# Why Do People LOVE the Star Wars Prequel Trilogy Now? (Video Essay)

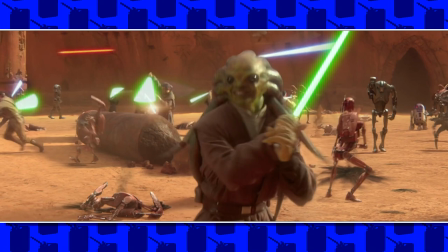All of them have unique alien designs that make them memorable, which makes the universe interesting and fun.
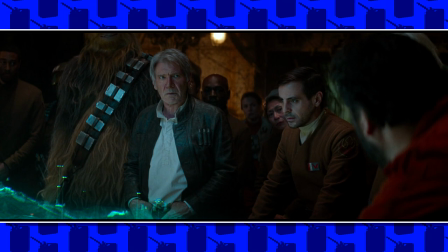Contrast that to the sequels. On the hero side, it's just gruff looking resistance people that are bland, less interesting than Mario Kart 8 soundtracks.
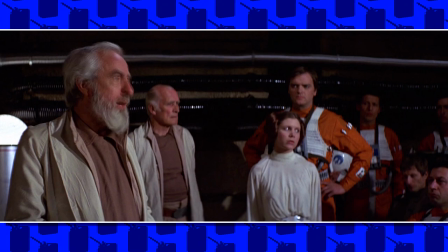Like, I don't want to know the backstory of these bland human individuals that are just inferior copies of the army they're imitating, which is the original trilogy's rebellion army.
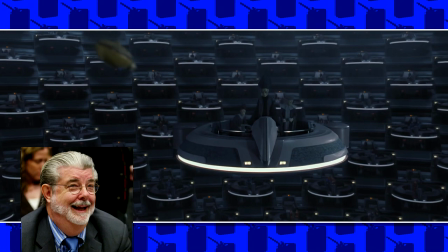God bless you, General Dodona.
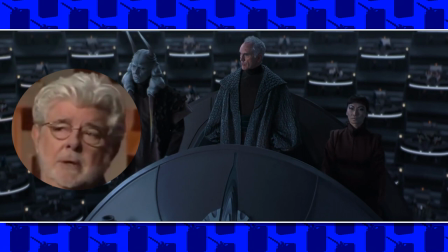I understand that the political scenes in the prequels are dumb and boring, and George Lucas is a clown for saying these movies about politics are for 12-year-olds.
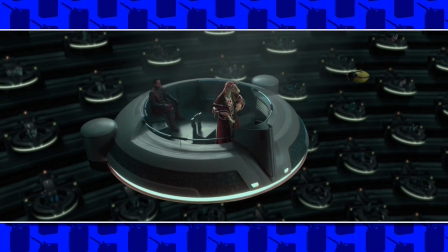But, you know, it's a film for 12-year-olds. But I think the reason why these political scenes existed was because George wanted to explain how the prequel world and the Clone Wars operate on a technical level,
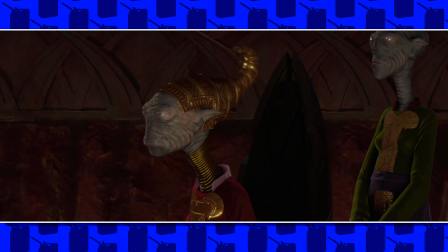because he had so many ideas and wanted to explain. It was just executed poorly.
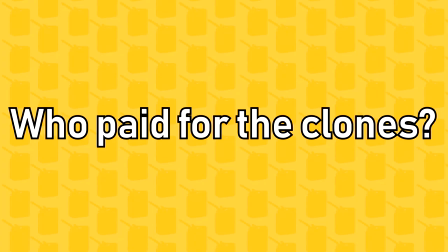But because these scenes exist, we really understand exactly how the Clone Wars work. Who paid for the clones? Rich motherfucker Count Dooku. Who built the droids? The Techno Union.
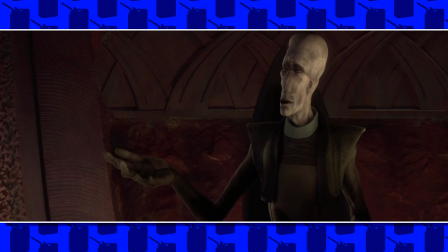Who supplies the money for the Confederates? The Muns and the banking clans. Why were they built?
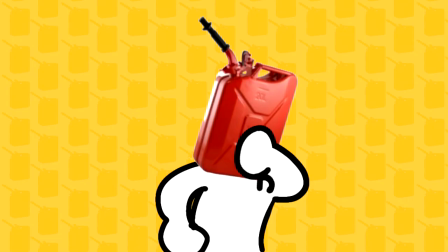So Palpatine get more power. Contrast that to the sequels.
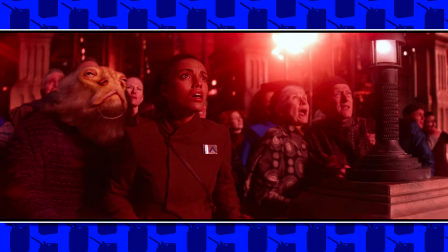Even after 3 movies, I still don't understand how the sequel world, which consists of the New Republic, First Order, or Final Order, work.
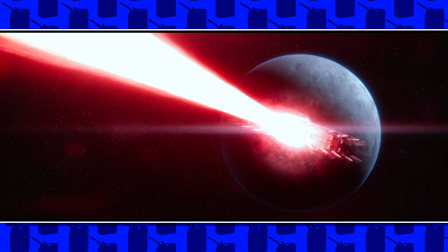How did the First Order get the money to build a Starkiller base? I don't know.
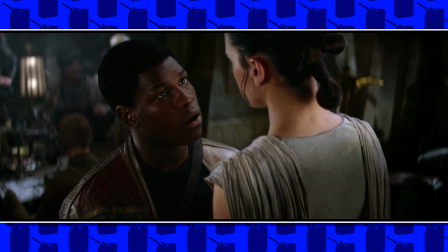How did they recruit so many troops? They kidnapped babies?
I was taken from a family I'll never know.
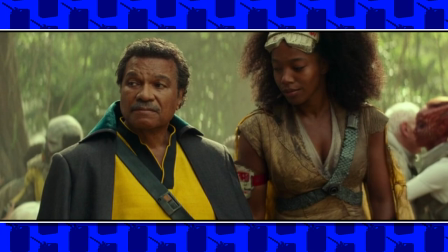We were conscripted as kids. All of us.
Wait, how can you build an army with just young kidnapped soldiers?
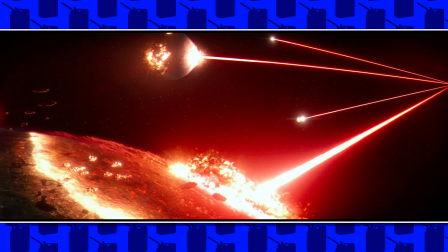Wouldn't Child Protective Services be alerted? What is the difference between the New Republic and the Resistance, and why is Leia operating it?
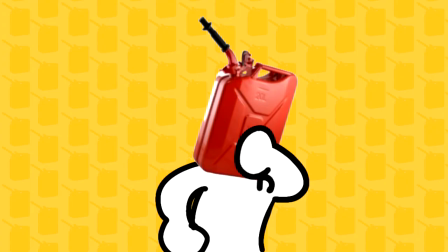Why didn't the New Republic have an army? How did Palpatine get 1,000 Star Destroyers that could all destroy planets?
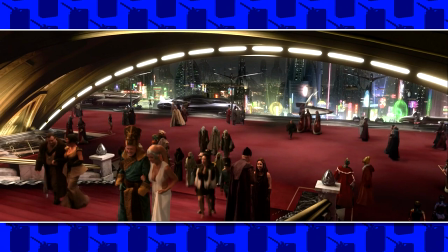You see what I mean? There was like zero thought process to the world building in the sequels, and I think the world building aspect of the prequels is what people love.
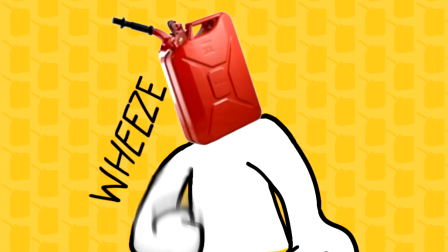I think the screenwriters and the directors of the sequels are more focused on telling a story. Yeah, right.
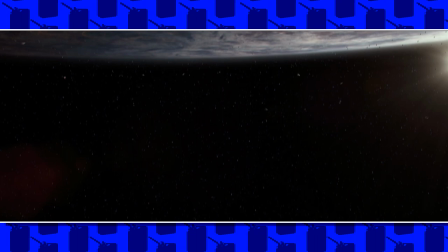And they didn't care about the world building, which makes the universe of the sequel really boring.
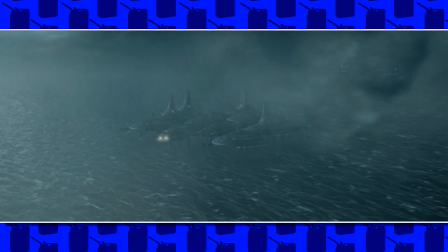All the planets too. I love how every planet that appears is different.
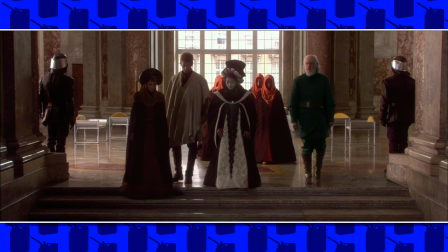Not only are the biomes different, but each planet has different architecture, different technology, different culture.
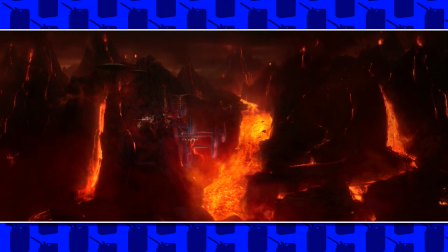Like Naboo, Coruscant, Kamino, Geonosis, Utapau, Mustafar all look different and feel very unique and memorable.
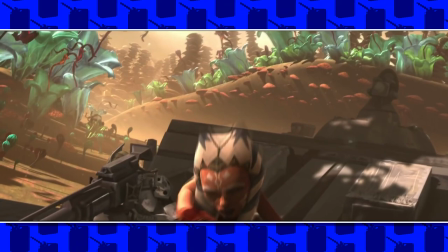That is why even planets that appear for 5 seconds in the movie like Felucia are memorable, and those planets can be expanded greatly in the Clone Wars animated TV show.
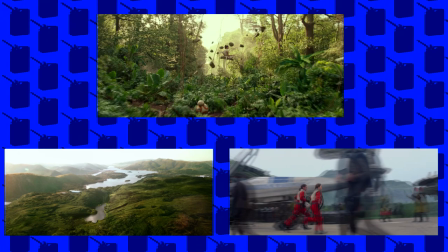Again, contrast with the sequels. I literally counted 3 bland forest planets, 2 desert planets that you probably are not even curious of what their names are.
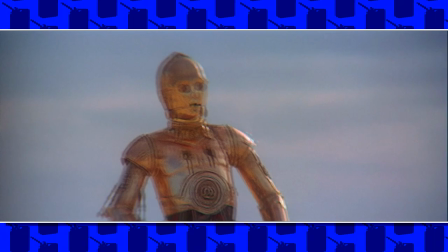All of them just feel like nostalgia of classic original trilogy riff-off planets, and the reason why OT planets are kind of boring is because of technical limitations, so they chose desert, jungle, frozen wasteland,
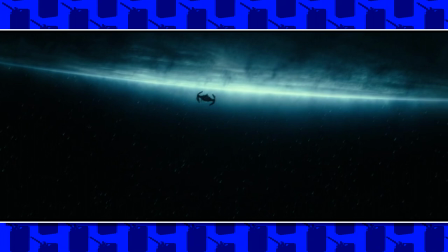sky, and Northern California. This is the 2000s, you have CG, you don't necessarily need to copy this for God's sake.
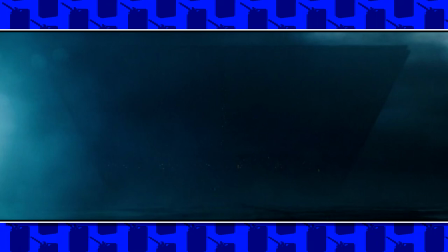And that is why out of all the sequel planets and locations, Exegol is actually my favorite, and it's not only because it's pretty unique and moody.
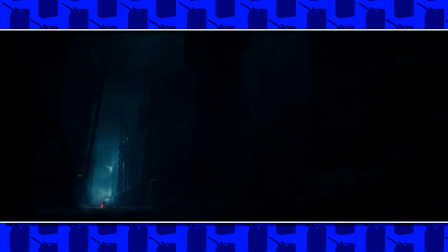Palpatine's hideout actually has a lot of unique looking architecture with probably a lot of Sith history backstory behind them,
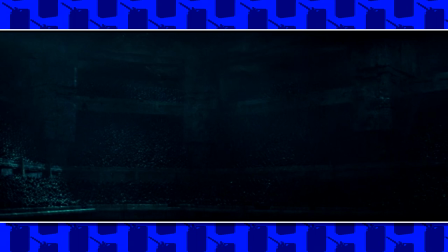and many unexplained seeds for stories to grow, like where the Sith troopers and the weird cultist wearing hoods come from.
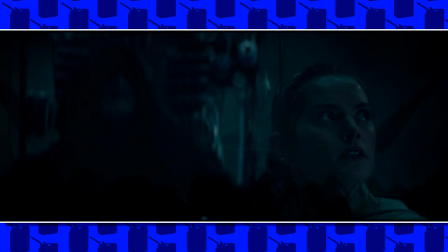You might hate Exegol because it's the planet that dug up Palpatine from the grave,
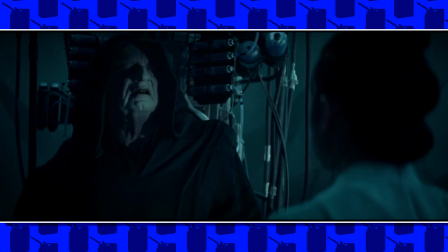but I actually really like it because ironically, it's the most unique and memorable sequel planet that I would like to see more in the future.
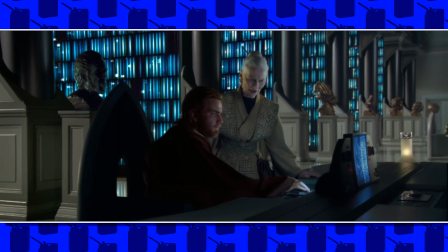Because of the excellent world building from the prequels, there are so many goddamn spin-off materials from the movies.
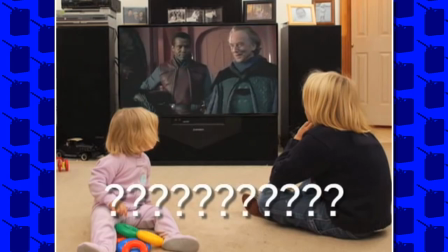What I find respectable about George Lucas is that even though his movies were shat on by the audience and the critics, he never gave up on them.
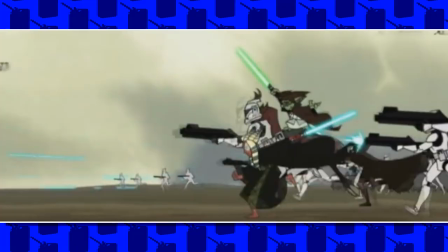When the movies were coming out between 1999 and 2005, there were so many fucking books, comics,
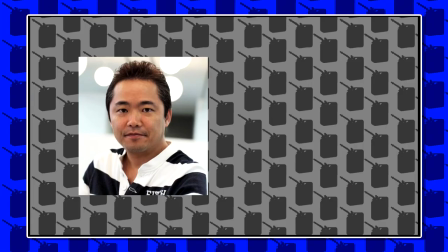merchandise that came out that expanded the prequel universe. I mentioned in the Pokemon vs. Star Wars video where I compared George Lucas to Junichi Masuda,
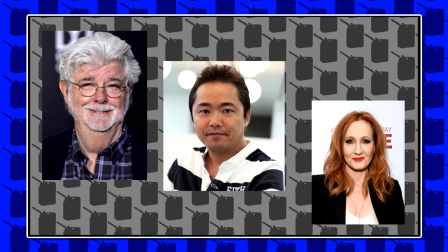I said George Lucas is a man that functions better when he's only an idea man and not the actual filmmaker.
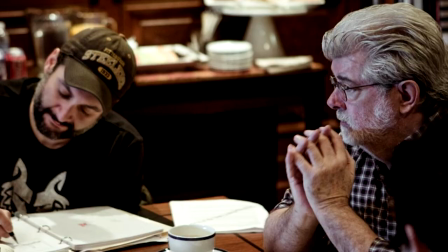He did excellently with the original trilogy, and he did it best with the Clone Wars.